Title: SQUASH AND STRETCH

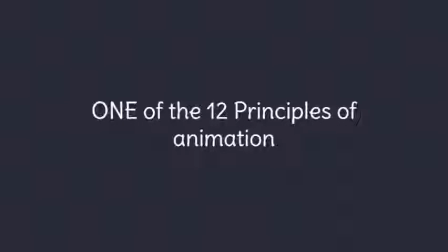0:00 Hi, so for today, I'll be talking about one of the 12 principles of animation, which is the squash and stretch. So, what is squash and stretch?
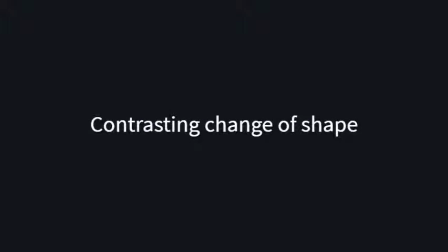0:10 Squash and stretch is the principle of applying a contrasting change of shape from a squash pose to a stretch pose,
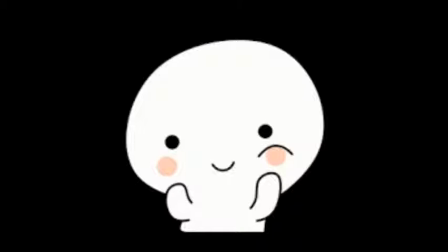0:17 or vice versa, to give a feeling of fleshiness, flexibility, and life in animation.
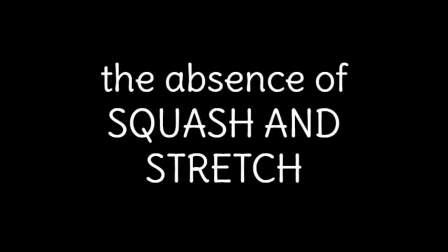0:22 The absence of squash and stretch gives the rigidity or stiffness to the motion.
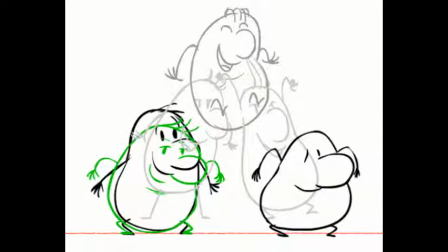0:27 The transition between a proper squash pose to a stretch pose or the other way around breaks
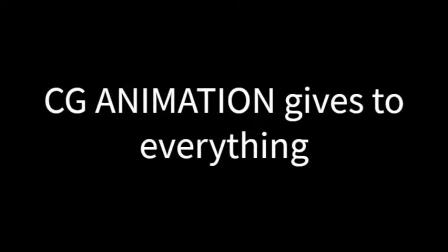0:33 the perfect solidity that CG animation in particular inherently gives to everything.
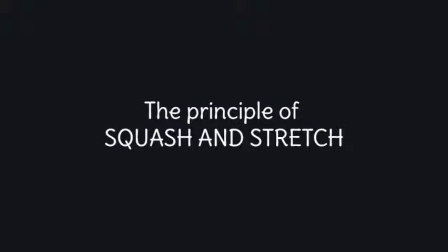0:39 Here, the principle of squash and stretch is boiled down to its essence on the classic bouncing ball.
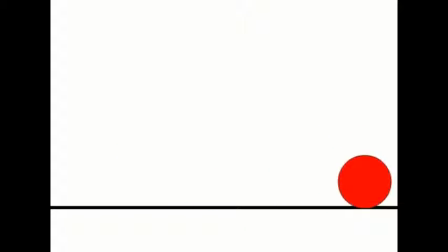0:44 There's a squash pose on the drawing there, where the ball is in contact with the ground,
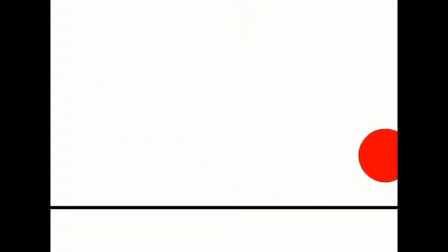0:50 and stretch poses just before and after it to provide the necessary contrast. Squash and stretch gives life and flexibility, but not only that. It can help convey what the material that something is made of.
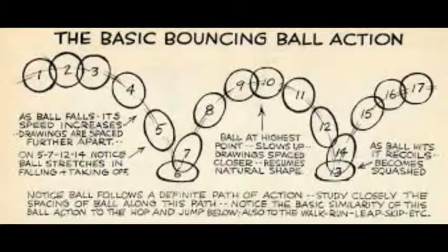1:03 In the bouncing ball case, very little squash and stretch will indicate a firmer material, like a ping pong ball or a bowling ball.
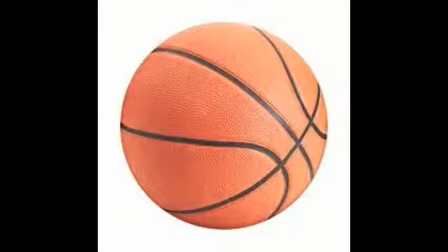1:10 A rubber ball would naturally have more squash and stretch.
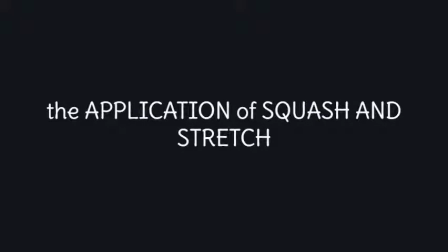1:14 The application of squash and stretch can be quite detailed when done with nuance and not just applied with a thick brush.
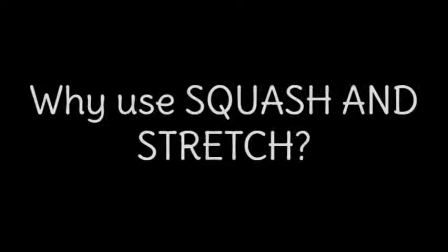1:21 More does not necessarily mean better. So why do animators need squash and stretch?
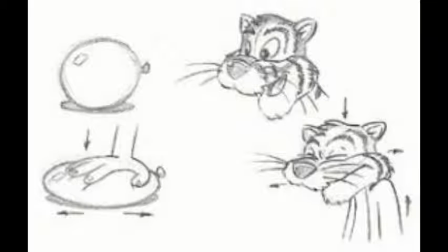1:27 Squash and stretch can make characters and inanimate objects have a feeling of life by introducing a flexible quality.
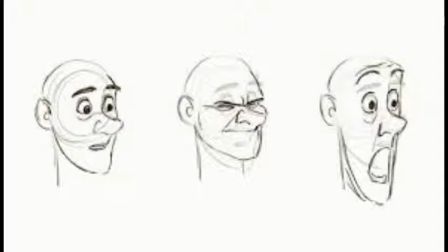1:34 Squash and stretch can be applied to a single body part, say an eyeball or the entire character's pose.
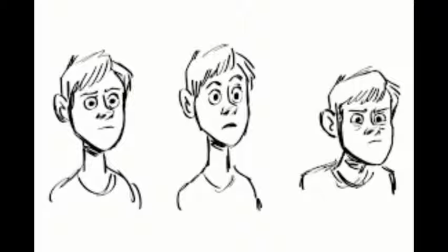1:40 The latter is particularly useful when making rigid objects come to life.
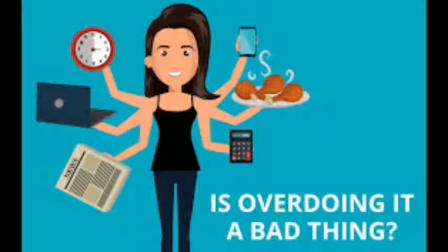1:46 So how can we master squash and stretch? Overdoing squash and stretch is probably one of the biggest errors of a beginning animator.
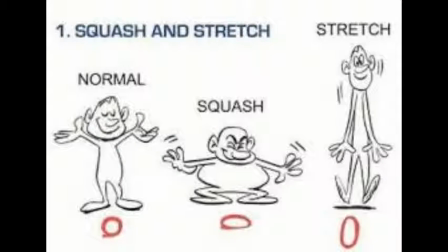1:53 It's a fun toy in the box, so everyone wants to play with it and show off.
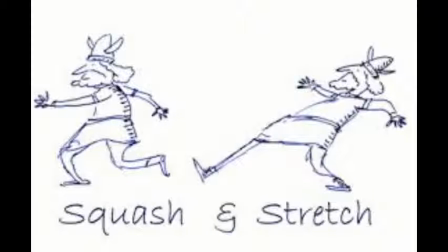1:57 Be careful not to overdo it so your character looks broken or off model, or starts losing believability. So that is it for this video. I hope you all enjoyed it and learned from it as well. Thank you for watching.